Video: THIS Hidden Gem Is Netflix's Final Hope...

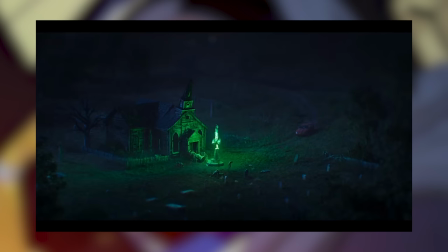In it's over-the-top manner, the sacred grounds have cursed the realm, with literal antichrist visuals and now a rise of zombies.
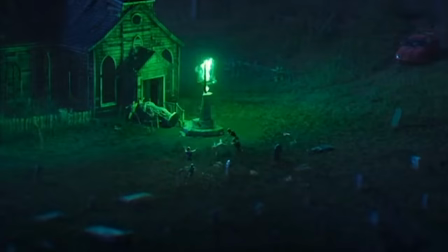Gotta love the small addition of the girl throwing her phone unsuccessfully at a zombie. And there go our protagonists, now just another to the crowd.
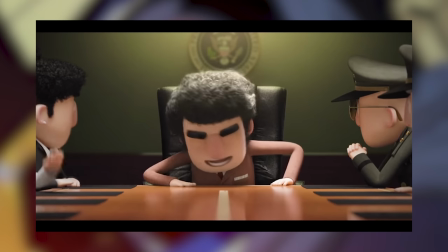As the Yogurt Short gets to the core of it's tale, they are at first rejected. What a bonkers premise.
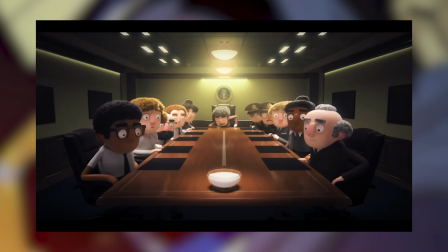US, claiming to have solutions for the US government, but with the threat of switching sides.
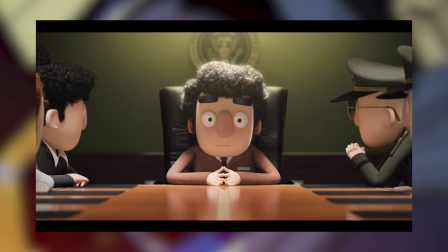They're eventually granted claim to all of Ohio for a hundred years,
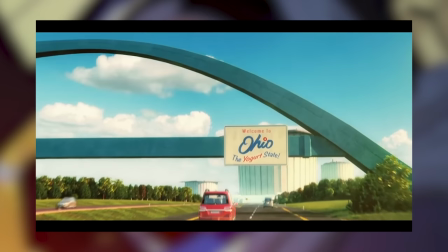and now for the first time we see a more vibrant shot from the perspective of a tourist entering Ohio via car.
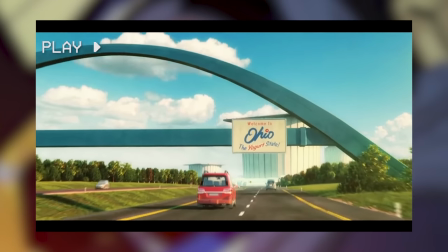Still pretty simply tilting up to the sign, but gives off the size and power the Yogurt has now ascertained.
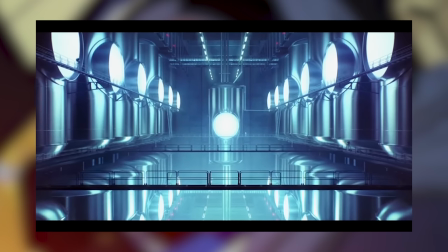It's the only one like this. Now the Yogurt has a giant factory. The narrator still rambling on.
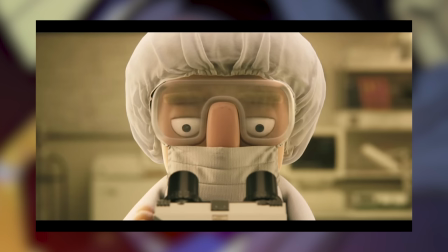The only other sounds being the various room ambience that's been lingering with each new shot location.
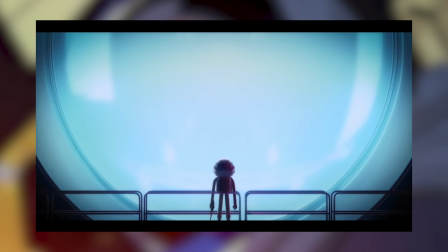And now it gets uncomfortable, as we move closer to its giant... eye. The scientists now a blip in scale to it.
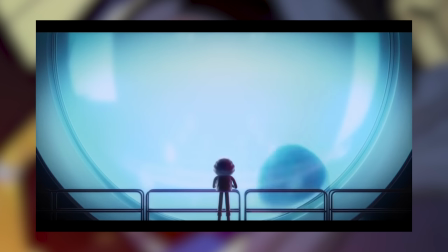And certainly not shot very flatteringly. The yogurt looks down on them now.
There.
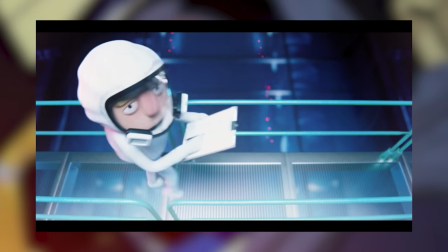It kept evolving.
And I love the delivery of the word there.
There.
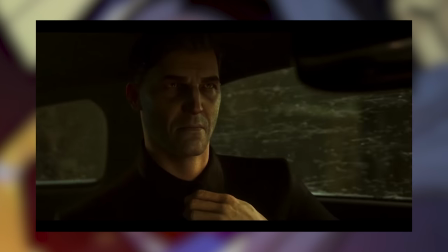Switching over to Pop squad and our antagonistic protagonist has a life, and it's up in the skies.
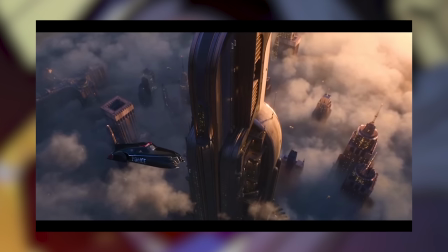In this world it's hell down below, and heaven up top. The lower class and the higher.
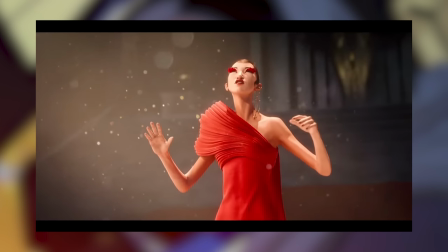Represented no more overtly than with opera singing introducing us to this second world.
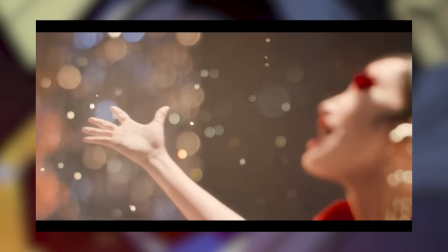As we see our second MC mid-performance, in all red. Before the signal of danger, and here the signal of wealth.
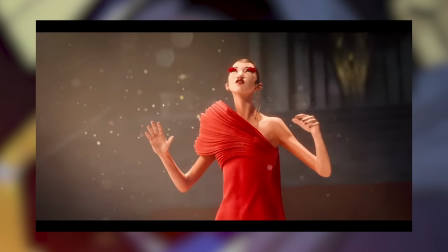If the lighting, music and literal sparkles in the air needed any more tells. And as the to intermingle, we can piece together the logic of this world.
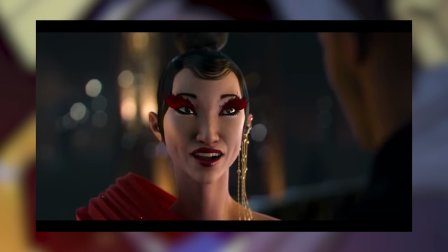These days, anyone can live forever, but in doing so, this society has decided that having children is illegal.
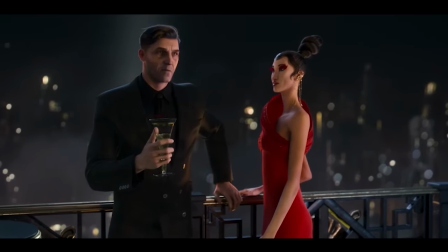Or as our guy puts it, Can't keep letting people into this party if you never leave.
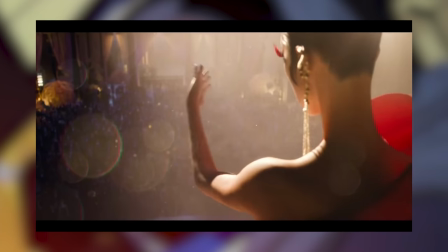That opera performance was 20 years in the making, and your average person's lifespan is now in the triple digits.
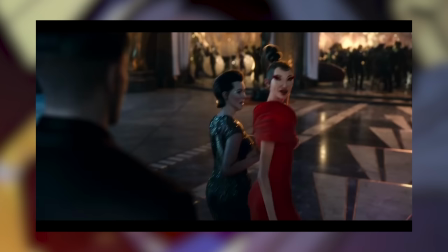But as she returns to her life of wealth and immortality, there's blood on his hands.
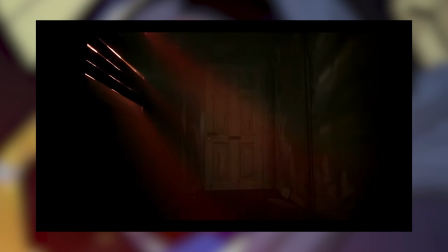Like flakes that won't leave. And with flashes of police lights and those kids again, our antagonist is getting regrets.
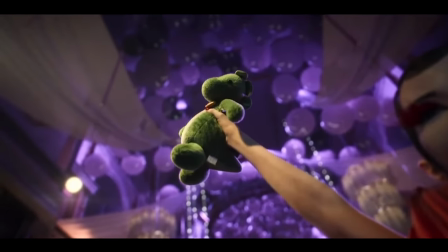Only to culminate with...
A SLAYER OF DINOSAUR!
A direct reminder, it's PTSD internal conflict time.
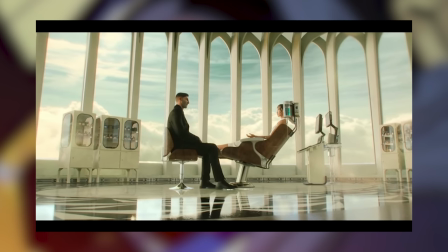Cut to the boost session! This is the substance that grants eternal youth. Reju.
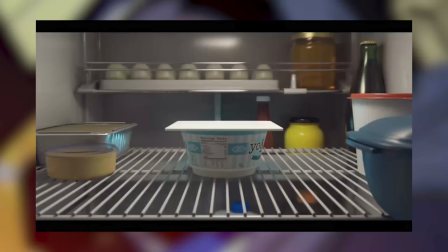And it's all angelic white. Not like yogurt, but like heaven.
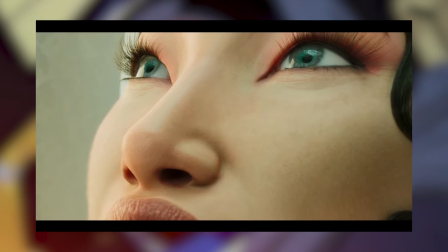And as the subject is IV'd in, her face euthans, paws vanishing, eyes diluting in true, rich ecstasy.
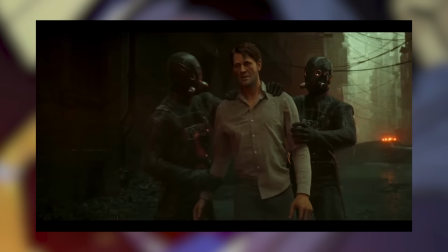As our officer relives those moments below again. Now witnessing the dad. Before seeing them gunned down by police.
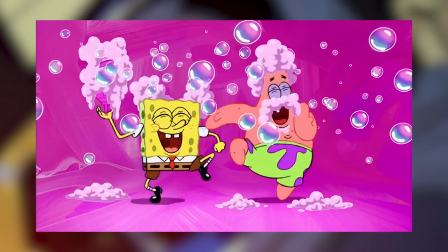Another scar of regret he cannot forget. I'm telling you man, completely different moods between each of these shorts.
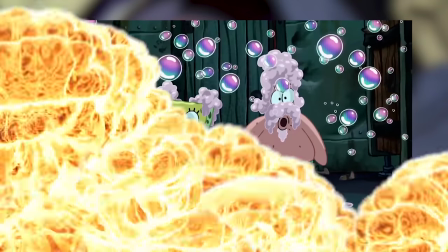Bam!
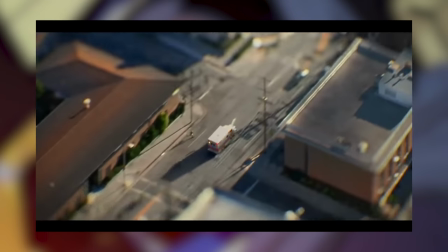Los Angeles is taken over, joggers are doomed, cars are speeding, and as the emergency services is used, it only becomes a catalyst as the hospital becomes a hotspot.
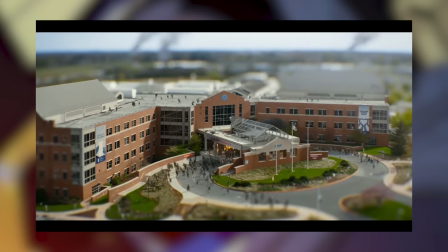And suddenly, it's so many people. The benefit to having such little impact on this action is to be able to witness the events
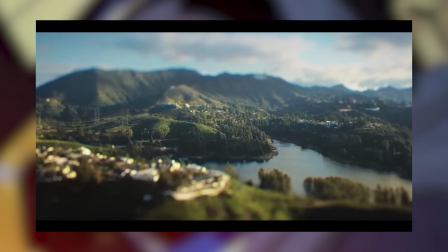in a new light as a fluid motion of a crowd rather than individual scuffles.
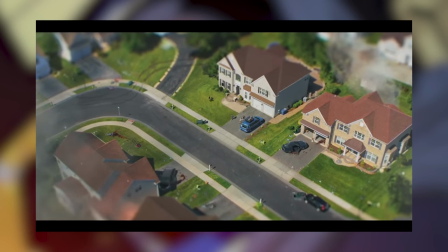It's oddly unique. We see the classic tale of a suburban family fleeing, and successfully.
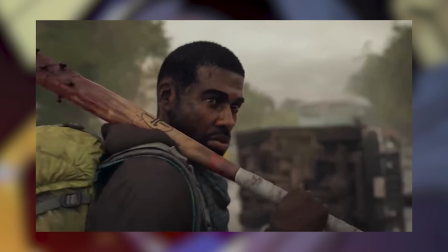We will never see them again, but we have as much emotional investment in them as all the repeats we've seen over the years.
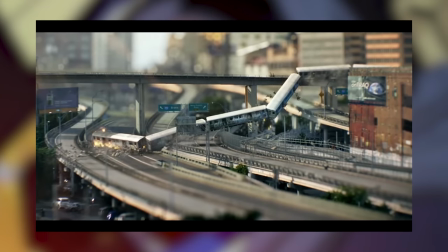We scale up now. The transitions may remain the same, as just a simple swipe, but the escalation continues.
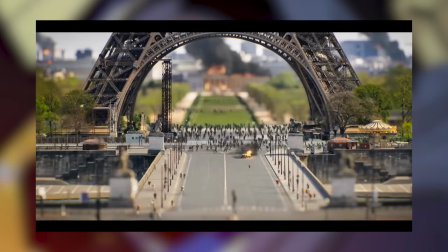Now France is involved, with a desperate car in flames, narrowly avoiding death for a few moments.
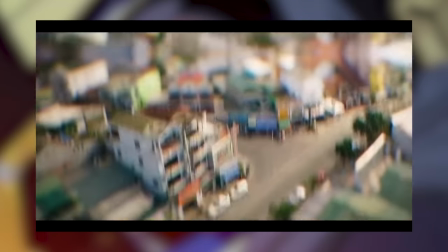A train derailing, I'll always see it as a train to Busan nod, but probably not. Thailand isn't safe, truly this is becoming a global disaster.
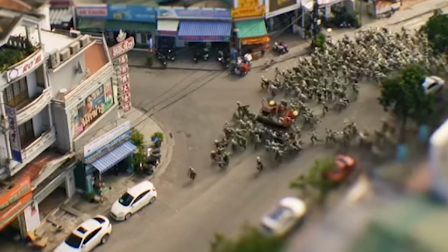Though also a fun little spin as the car, well, spins rather than just getting taken down.
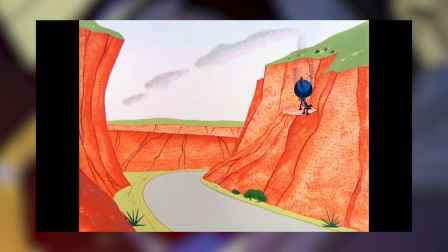Screw it. This is cartoon logic now. We got room for gags. Canada has ice hockey.
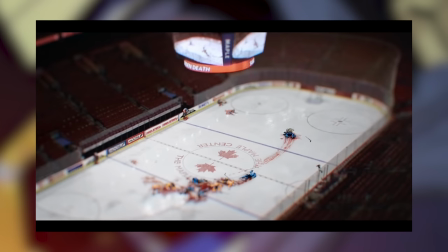Look at that slipping motion. Also a handful of approaching zombies barely visible in the edges of the frame. Nice.
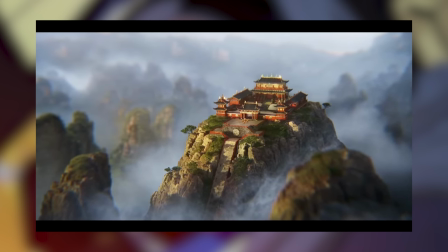The temples of martial artists getting a full-on cut, and a change in soundtrack as they're different from the norm.